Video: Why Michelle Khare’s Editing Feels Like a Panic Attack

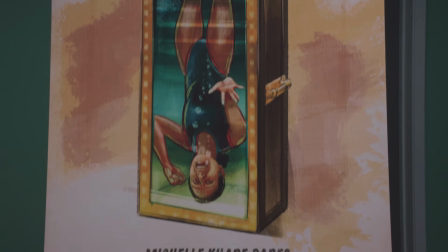989s
It gives us the perfect amount of tension to lead into this scene we have been begging to see for the entire edit.
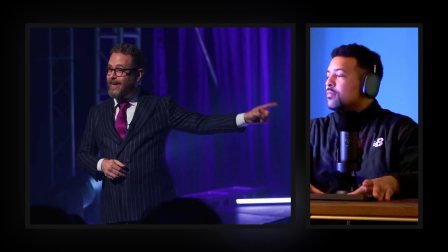998s Our rescue team and medical professionals are standing by, waiting to intervene if necessary.
Look at that shot of the hands. What'd I tell you guys? Simplest trick in the book. They are likely not holding hands because they are nervous about what's to happen.
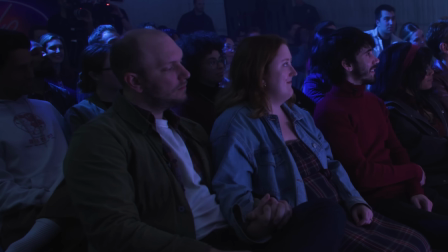1015s
They're most likely holding hands because they love each other. But because of the words the presenter is saying combined with the music, we project that emotion onto the footage.
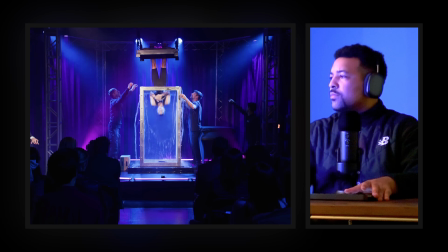1028s Michelle is in the water, and our timer has begun.
We are at the 30-minute mark of the video.
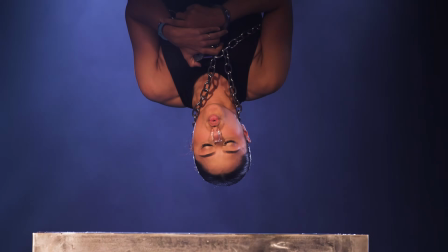1041s
Anyone that was gonna click off this video would have clicked off by now, which means they are letting these shots breathe with a little bit slower cuts.
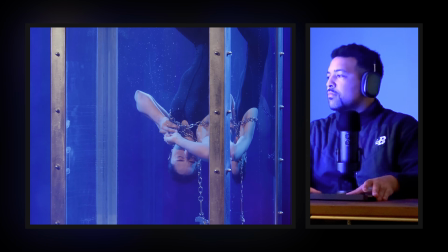1050s This chest padlock has given her the most trouble in rehearsals, and it appears to be giving her some trouble now.
The funny thing is, we do not know how long that lock took. Did it really take this long? Or was it a little trick the editors like to use, which is time manipulation?
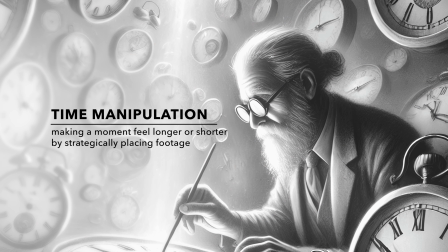1072s
You use a bunch of B-roll shots, you pad out the story so it seems like she's underwater for longer.
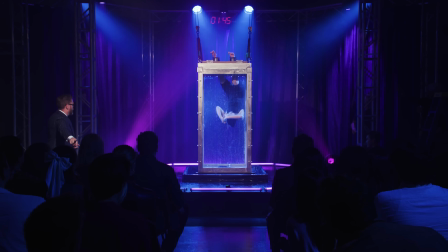1079s
In real time, every second feels horrifying for the audience, but to communicate that same tension to a virtual viewer, you gotta stretch it out a bit longer.
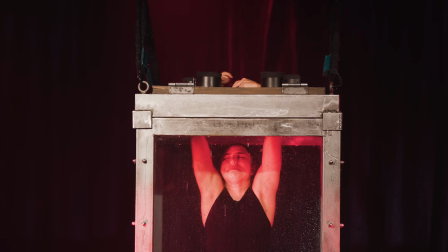1090s
It makes it feel like this panic attack is being created from the editing alone. Oh man, that face she makes that is like that is terrifying.
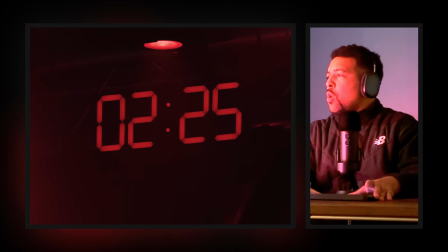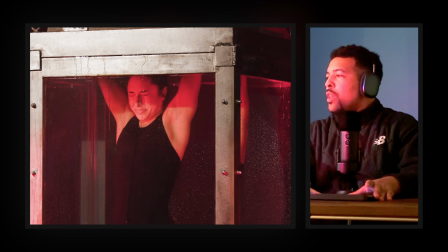1113s
Oh, that is tension.
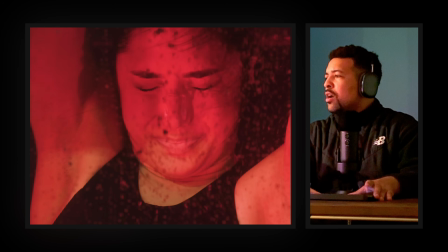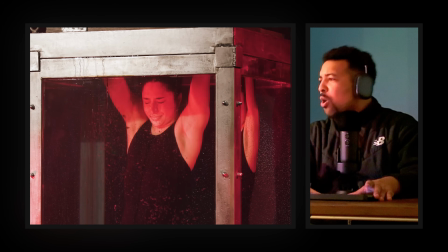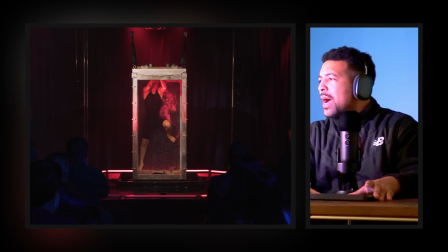1125s
Oh my gosh.
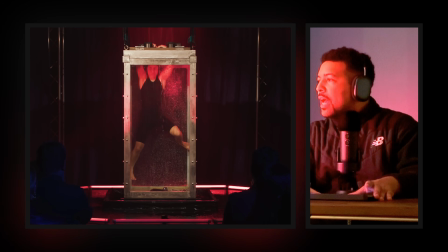1132s
Oh my gosh, they are dragging this.
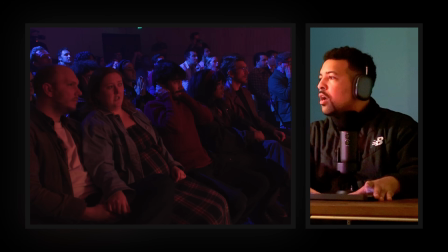Oh my god. Dude! This is the closest thing to watching like a multi-million-dollar feature film on YouTube. I'm not even, yo, call me a glazer. I don't care. Now, Michelle has some of the best editing on the platform, but there's only one YouTube series where the editing feels even more intense than the actual video.
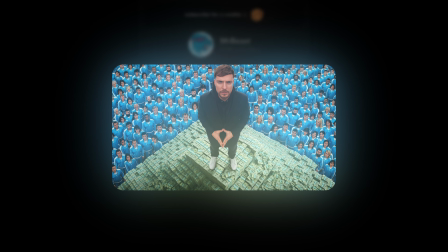1164s
Beast Games does something in its edits that most creators wouldn't dare.
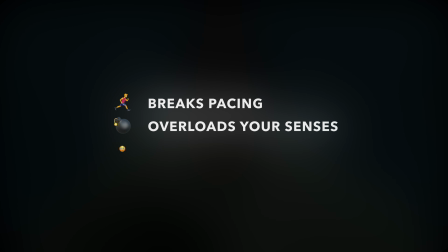1169s
It breaks pacing, overloads your senses, and still keeps you glued to the screen.
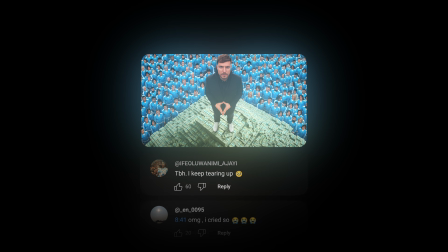1174s
One scene in particular forces you to cry.
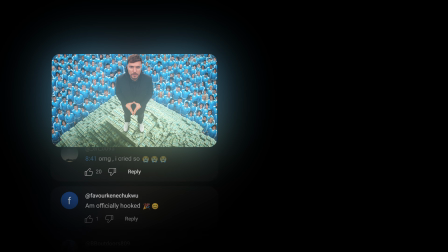1177s
And if you haven't studied how they pulled it off, you're probably missing the biggest reason your edits don't feel addictive. And you can watch that video here.